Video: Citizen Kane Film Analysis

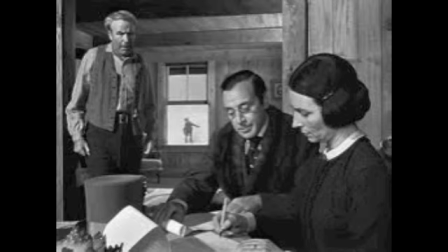[4:05]
In this still, you can see how everything is in focus and there is a clear foreground, middle, and background. These two elements of this scene create an environment of power struggle. The mother holds the power and is prominently in the foreground, while the helpless father is stuck in the middle ground, frame left, having no real say in the matter.
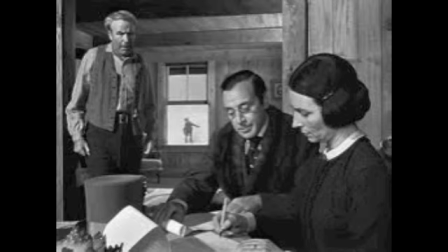[4:24]
Meanwhile, young Kane sits framed in a window at center. Though young Kane playing in the snow is a small visual element, its light and movement get attention. Young Cain's fate is the subject of the conversation, and his enclosure in the frame of the window is symbolic of the imprisonment Cain will
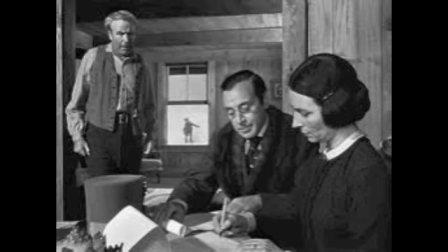[4:40]
feel at the thought of being sent away from home to be raised by his mother's banker. Deep space creates the power dynamic of this scene. Those making the decision and holding the majority of power occupy the foreground right. Those trying helplessly to influence the situation are stuck in the middle ground left, and the powerless subject of discussion,
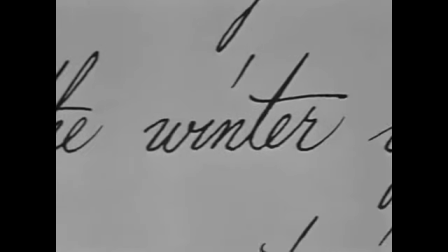[4:59]
Cain, plays in the snow, oblivious to the situation in the center of the background. Now let us look at another scene from the film Citizen Cain.
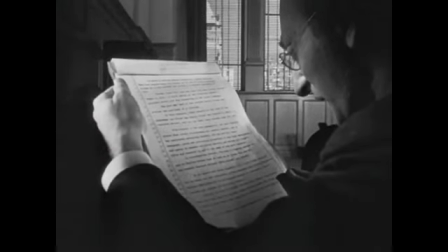[5:09] With respect to the said newspapers, the said Charles Foster Cain hereby relinquishes all control thereof,
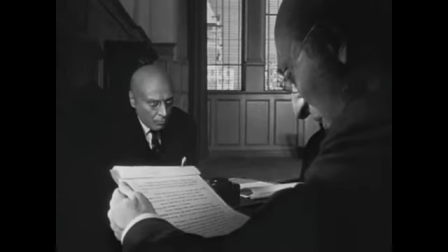[5:18] and of the syndicates pertaining thereto, and any and all other newspaper press and publishing properties of any kind whatsoever.
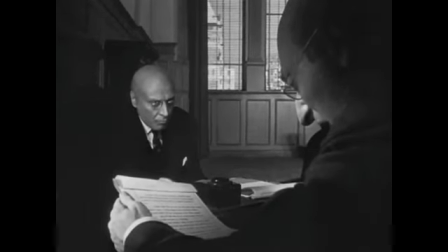[5:27] and agrees to abandon all claims which means we're bust all right
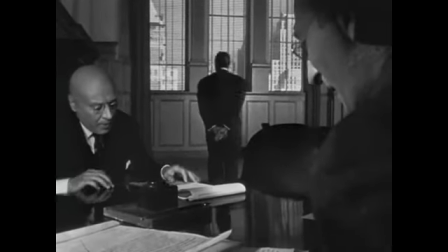[5:32] out of care all right mr bernstein i've read it mr thatcher the content
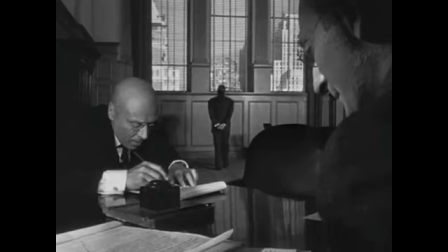[5:38] of this scene is where kane has fallen into some big financial difficulties and now must sign
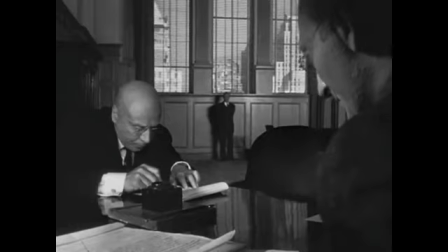[5:44] power of his media empire over to mr thatcher and his bank
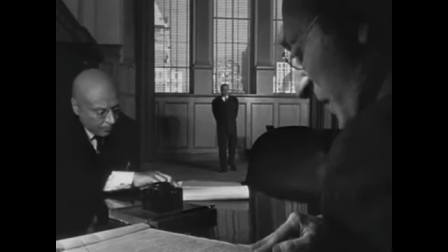[5:49]
as for form this scene is very similar and uses the same techniques of deep focus and deep space as the scene we just analyzed.
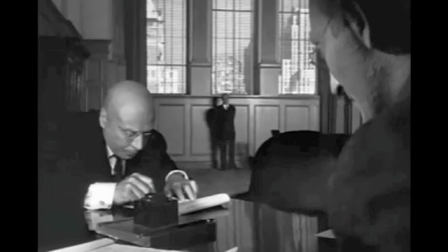[5:59]
In analyzing the element of deep space, we see Cain as occupying the background. In the background, Cain's size is diminished further by the size of the windows, symbolic of the humiliating mood he was in at the time due to financial difficulties.
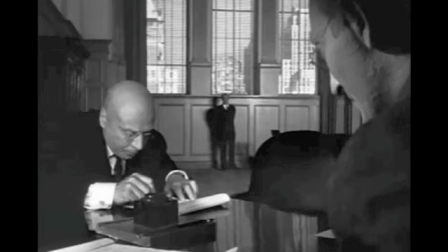[6:15]
This scene is also famous for the way the deep focus creates an optical illusion. Because the deep focus tends to flatten the room, the true size of the room is not apparent until Kane walks away from the table.
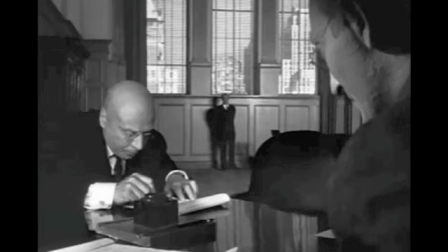[6:28]
As he reaches the back of the frame, we realize the true size of the room, and that what appears to be normal-sized windows, actually fill the entire wall. Now let us turn our attention to another film that uses these same techniques of cinematography.
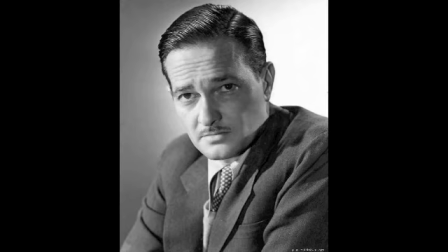[6:42]
As discussed earlier, Greg Tolan was the cinematographer not only for Citizen Kane, but also for the movie Grapes of Wrath.
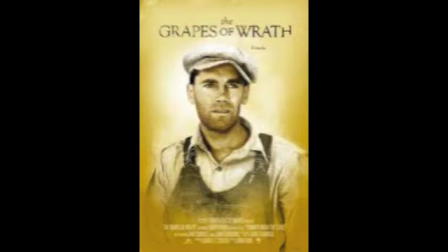[6:49]
Before his work in Citizen Kane, he started to experiment with these techniques of deep focus and deep space in the movie Grapes of Wrath.
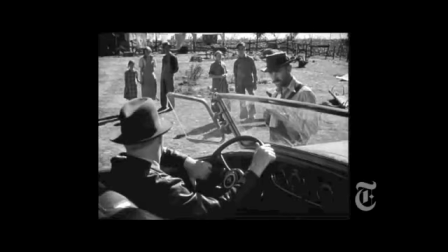[6:57]
In this scene from Grapes of Wrath, the banker has come to warn the Jode family of their house being seized and that they need to move out. Within the frame, we see everything, even the background in focus and the spacing of characters, as in the foreground,
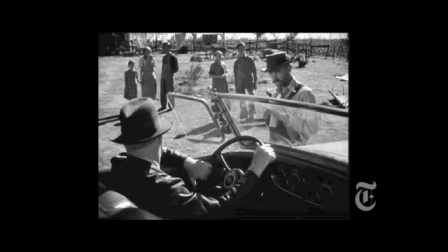[7:11]
the banker showing him as the one with the power, the middle ground, the leaders of the family trying to make sense of the situation and do something about it, and the background, those with no power of the situation such as the children and young adults.